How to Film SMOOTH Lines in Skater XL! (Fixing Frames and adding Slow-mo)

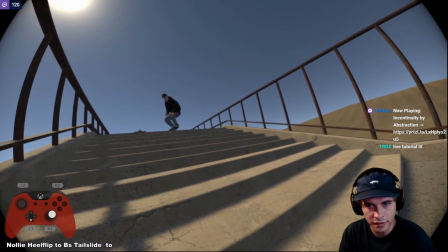(4:20)
I'd probably just get ready and get closer. So I'm going to move closer to the staircase. This is my next keyframe right here.
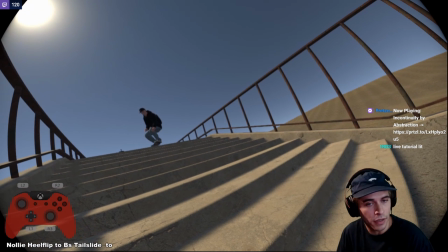(4:27)
I'm gonna start tilting, by the way, too. The camera is tilting because my guy's gonna turn to the side with his hand. Pretend you're holding one of these. But shit, like, he's gonna be whipping this thing around just to get the whole thing in the frame. So tilting action makes it seem like something's happening, like with that,
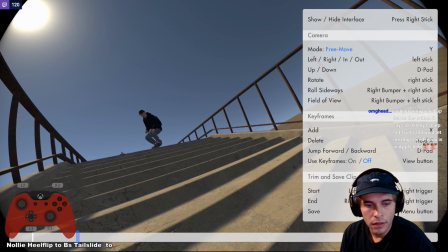(4:45)
right? So I'm going to press my next keyframe right here. That's 2 keyframes. I have one picture taken here. I have one picture taken here.
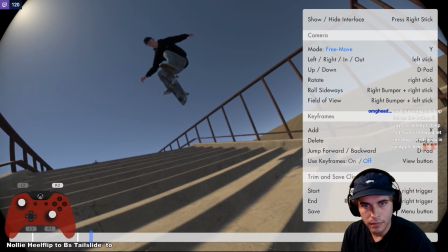(4:56)
I'm gonna keep zooming up. Another key moment is when he catches the board, probably.
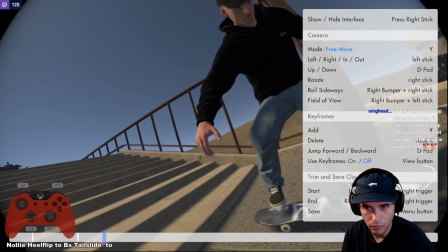(5:02)
Or over here. Maybe like right here when he lands. So I have a keyframe here.
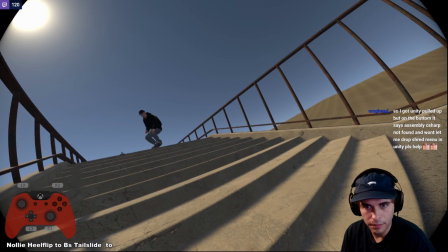(5:10)
Where is it? Keyframe here, keyframe here. Gonna let him come like this.
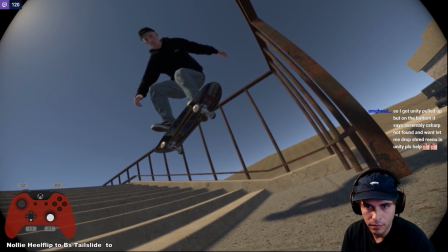(5:16)
Maybe do a keyframe here. Land.
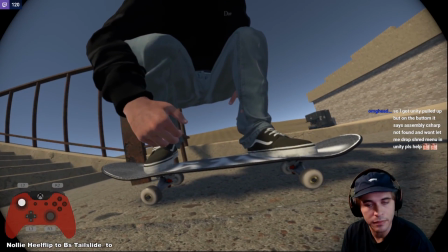(5:23)
Hit the board. It's gonna be really, really fast. This part's gonna be super fast. Keep tilting.
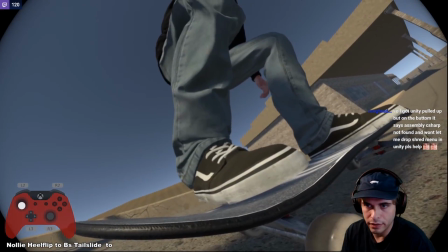(5:30)
Get a little bit of action here. Get this like wheel. Get this the board and stuff.
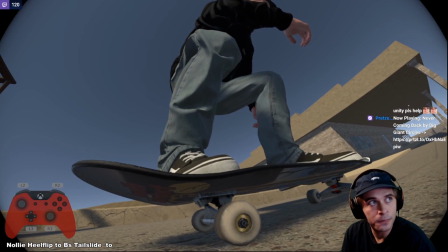(5:35)
It looks pretty cool having all this in there. Let him roll. Keep in mind too, he's going down a hill. So I want to keep the camera close to the ground. You want, when you're rolling, you want to see these rocks. You want to see the pebbles and stuff. You want to all this texture on the ground adds to the speed of the clip.
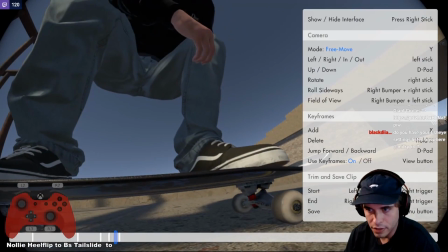(5:55)
You want to be close to the ground, I find, with the fisheye. You can see all the textures coming at you and stuff.
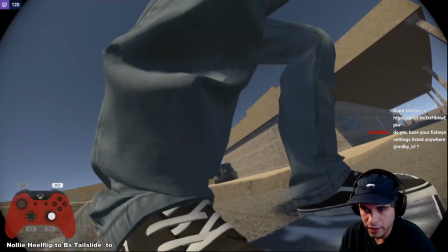(6:01)
All right, so he's still going downhill. I'm going to do one more keyframe right here because this is where the hill ends.
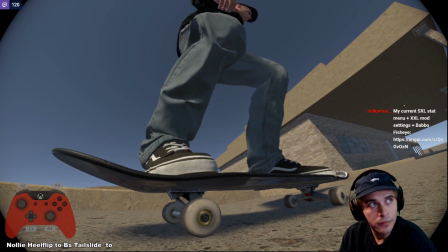(6:06)
I want it to be flush with the ground. Keep going, keep going.
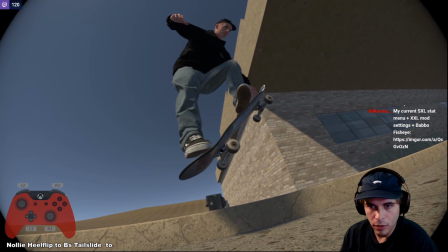(6:12)
There's another trick right here. Here's another key moment, I would say. So take a picture of that.
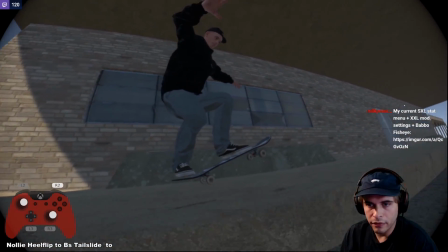(6:21)
I can kind of put my camera up here with him.
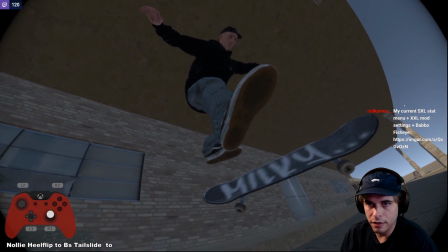(6:28)
Keep it coming. Get this key moment. He's kicking the camera right in the face.
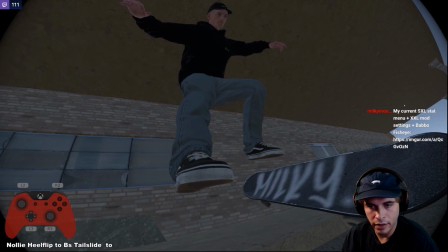(6:34)
Look for a really interesting spot to clip. You want to get some action happening on the camera.
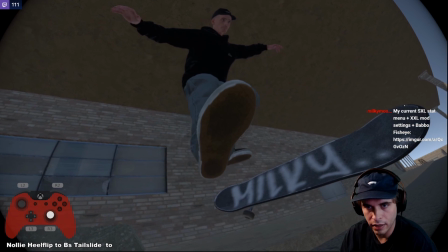(6:40)
So find an interesting composition, like him kicking right there. That's really cool, right?
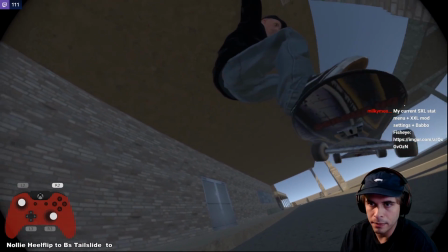(6:45)
So clip that. Swoop behind him. Get that fat booty.
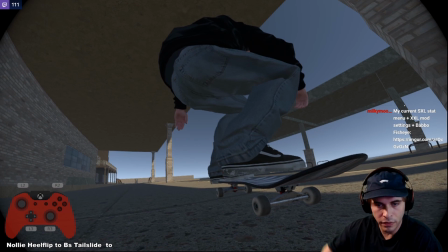(6:56)
Continue to swerve with every frame too. Continue to rotate the camera.
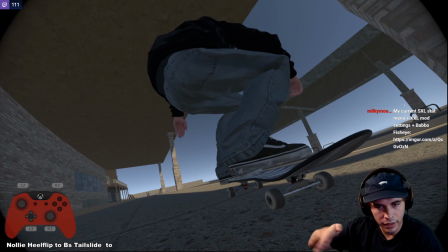(7:01)
It'll make the keyframes looking like you're swerving between, like swerving with your hand.
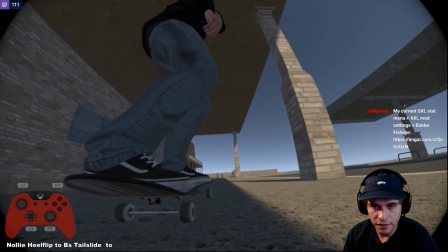(7:07)
Keep it going. I want to be on his front side though, so I'm actually gonna go like this and swerve back to the front side.
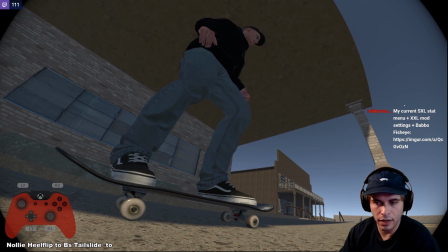(7:16)
Over here. Notice that I keep tilting the camera. I'm gonna tilt it back.
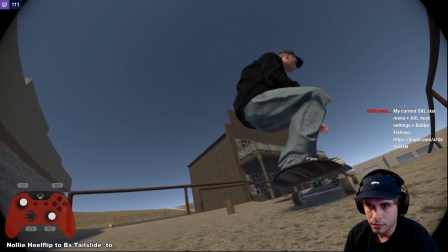(7:24)
When he's ready to pop. Right about here. Maybe get a little bit.
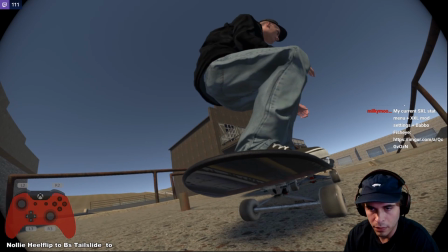(7:30)
I want to see his nollie. I don't want to cut out the nollie. I want to see the nollie. I want to see his feet placement. I want to see this kind of stuff.
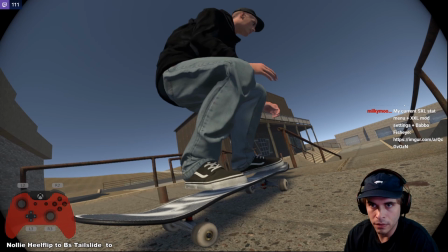(7:36)
So there's a nice nollie.
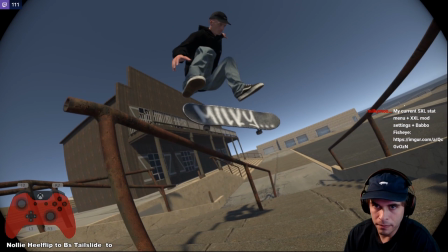(7:41)
Nollie heel flip. Another key moment right about here. Key moment at the very end of the trick.
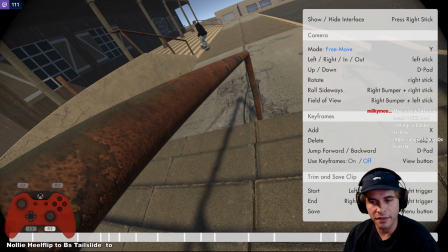(7:54)
And something like that. That's the very, very rough basis for my keyframes. And now I have to go back and edit all the clips now.
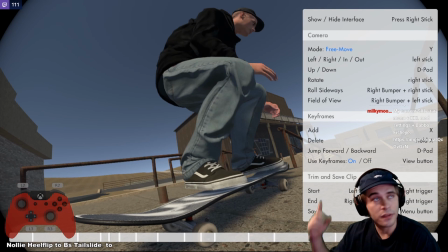(8:01)
So I'm not done yet. I'm going to press use keyframes now. I'm going to actually press use keyframes to be able to watch it.
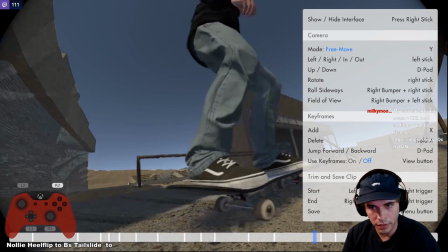(8:08)
If you don't have that turned on, you cannot watch the clips. You'll just be doing this. So make sure that you press use keyframes now to view what you just did.
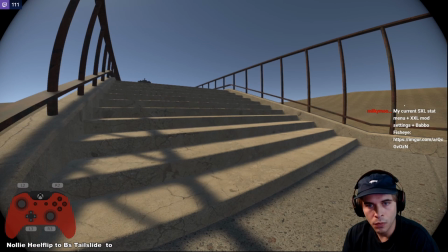(8:18)
And I can go back through all my pictures. So I got 1, 2, 3, 4, 5, 6, 7, 8,
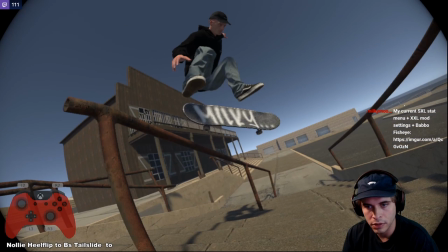(8:25)
9, 10, 11, 12, 13, 14, 15, 16 frames.